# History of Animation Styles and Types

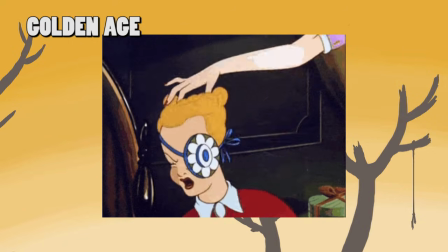Columbia initially had Screen Gems, not truly producing a hit cartoon with the possible exception of The Fox and the Crow,
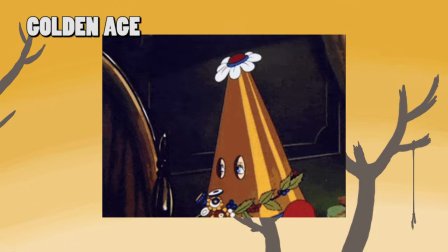and eventually dropped them in favor of the new studio. That studio is what I will be talking about next.
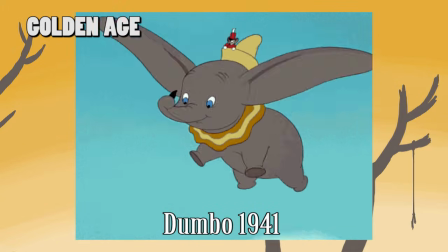During the making of Dumbo, anger rose up about inequities of pay and privileges at the
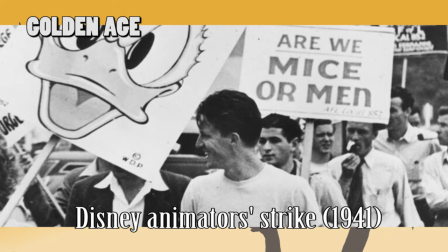non-unionized Walt Disney Productions, causing the Disney animators strike. In an interesting happenstance, one of the people on strike was John Hubley,
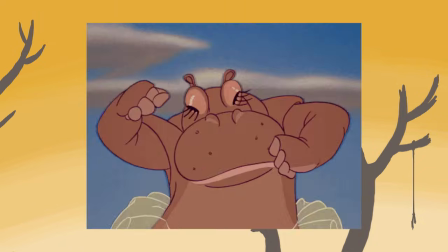who was personally mad at Disney for the increasing ultra-realistic designs he demands for his animation.
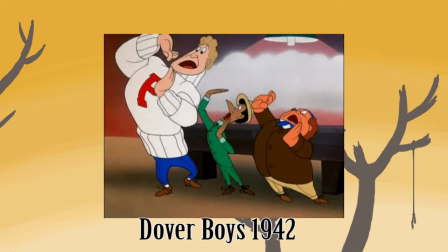John felt something like Chuck Jones's The Dover Boys had a better grasp at experimenting with character design, depth, and perspective.
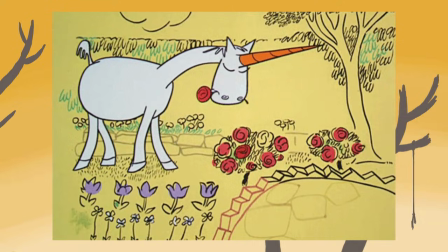John Hubley, with some other colleagues, then formed a new company that would produce animated films with a freedom considered radical by other studios.
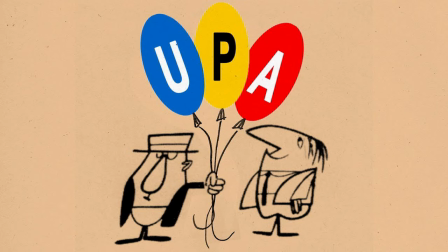That company was United Productions of America, or UPA, or UPA if you like.
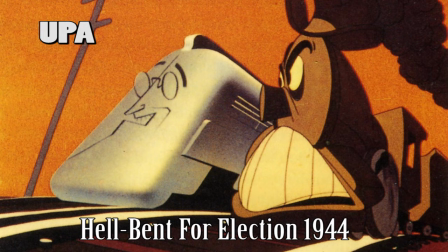The company of UPA started by making Hellbent for Election, directed by Chuck Jones, and was made as a re-election campaign for FDR.
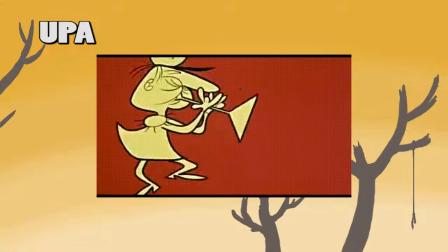It was a hit, but not quite what we're looking for. But UPA persevered onward, eventually being bought by Columbia Pictures.
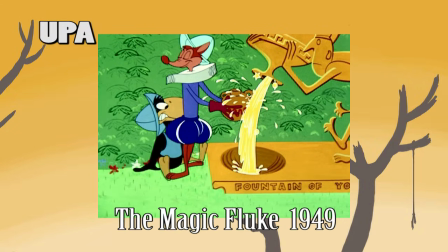They sharpened their techniques by having Hubley direct two The Fox and the Crow shorts, employing their simplified style of sharp edges and minimal detail.
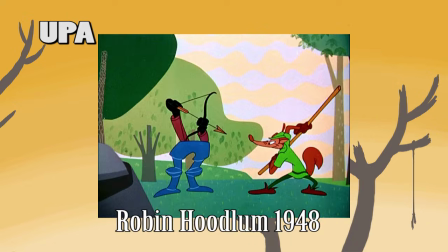The interest that these shorts sparked allowed them to create a new star, and one that hasn't been used yet, an old man.
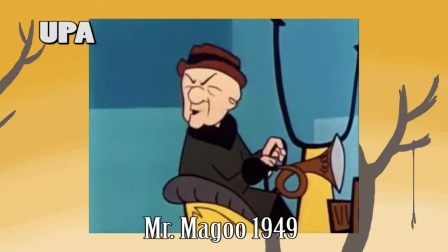UPA created Mr. Magoo, the crotchety and nearsighted human.
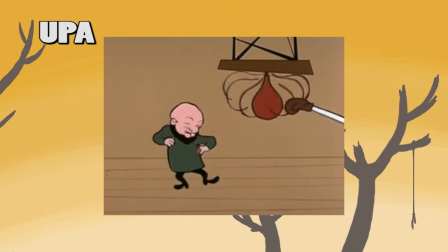Compared to other cartoons at the time, he seemed very unique in his character and design, even winning UPA awards.
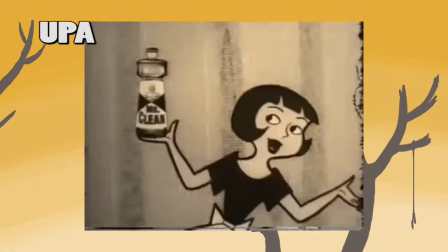Just as UPA was coming into its own, so was television. It was then that UPA really doubled down on their unique sparse animation.
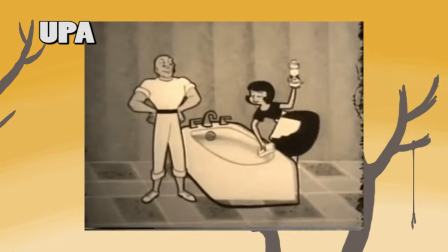UPA had various techniques for their animation style.
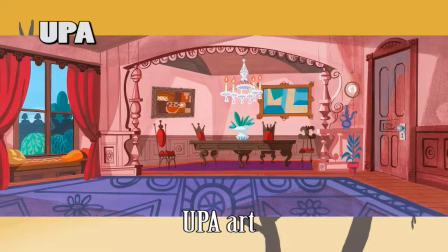Landscapes that were once made from traditional perspectives were now composed of bare geometry, regular patterns, or even a single flat color plane.
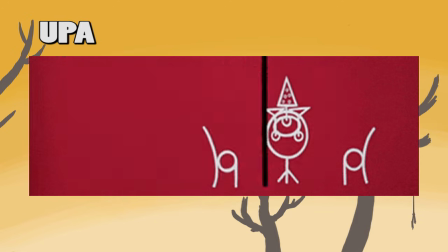The flat animation with thick outlines style of UPA created a sense of infinite depth and opportunity,
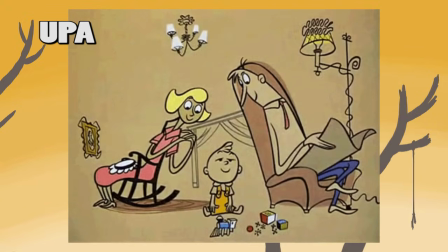placing characters in an environmental surrounding that was imaginative and surreal.
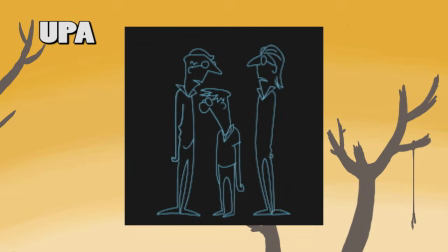They also did not create unique details in every frame, but rather reused common parts between the frames, creating a fast production and an abstract and stylized art style.
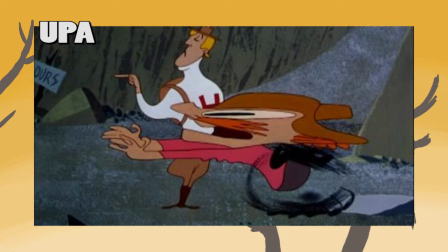They would use smear frames to indicate a fast movement which has existed in animation before,
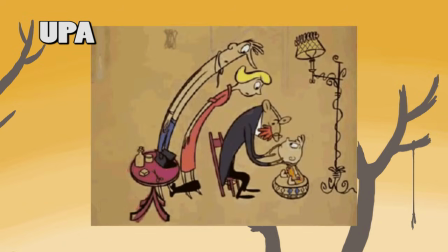but became more prominent as UPA took off. The simple art style also helped the company focus some of their shorts more on drama than humor.
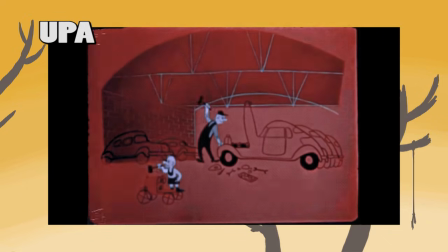The company not only helped bring the world of cartoons into a fresh new take, they also soon brought their tunes to television.
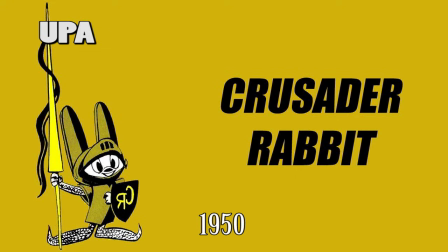They were not the first, as Crusader Rabbit existed on TV first, but its style is not too far off from UPA,
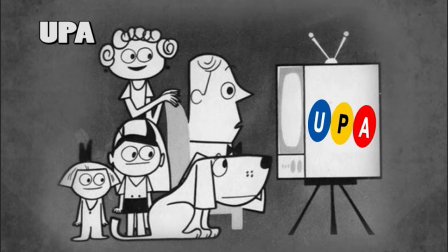which became the standard for most television cartoons for many decades.
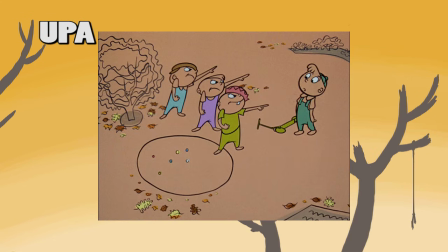They brought their award-winning shorts like Mr. Magoo and Gerald McBoing Boing to television and created more shows like Dick Tracy.
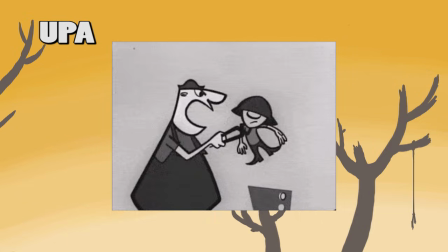The company's fast turnaround onto TV influenced other artists to distribute their own shows this way,
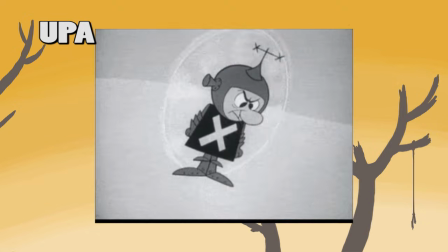and this caused the beginning of the end of the golden age of animation. It was much cheaper to either do the UPA style or an offshoot of such a style,
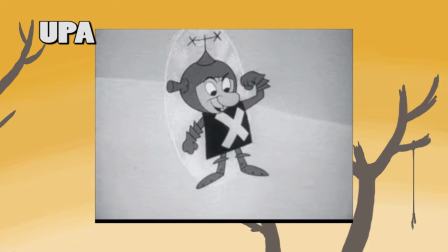and short cartoons made for the theaters were not in high demand like they used to be.
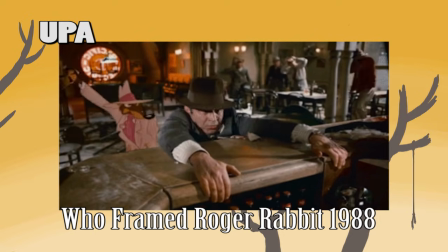The golden age would get one last hurrah with Who Framed Roger Rabbit, but after that things changed, and we'll get to that too.
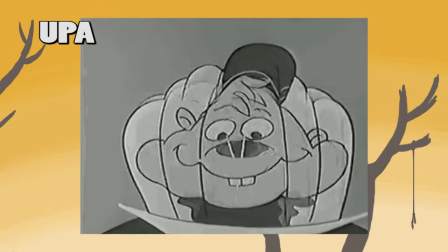There were many shows and shorts that were born out of this revolutionary at the time style, and they were not exactly UPA made,
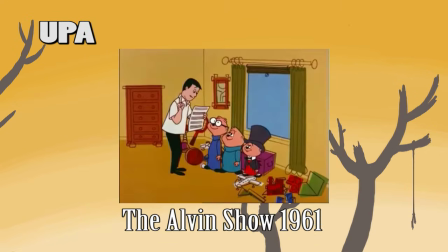like Tom Terrific, Pink Panther, The Alvin Show, Tennessee Tuxedo and His Tales,
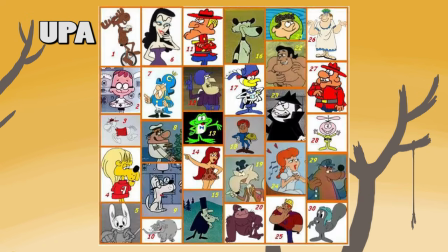Beanie and Cecil, Underdog. Even former Crusader Rabbit co-creator Jay Ward made his own shows in a similar style,
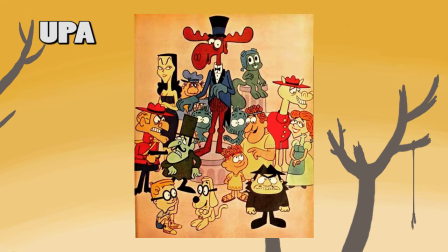mixed with a bit of Crusader Rabbit, which include, but not limited to, Rocky and Bullwinkle and George of the Jungle.
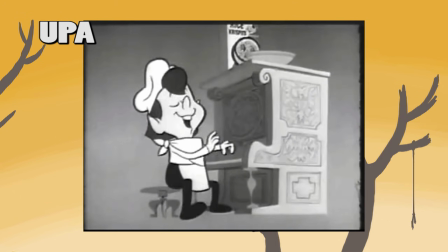Some companies even tried to utilize their own version of UPA style, such as Disney creating shorts like Toot, Whistle,
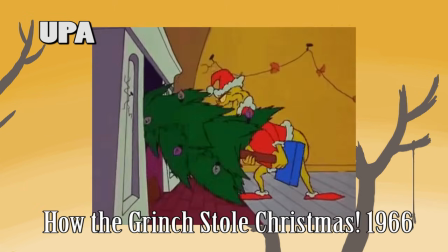Plunk and Boom, or even specials like Peanuts or How the Grinch Stole Christmas using some elements of the UPA technique.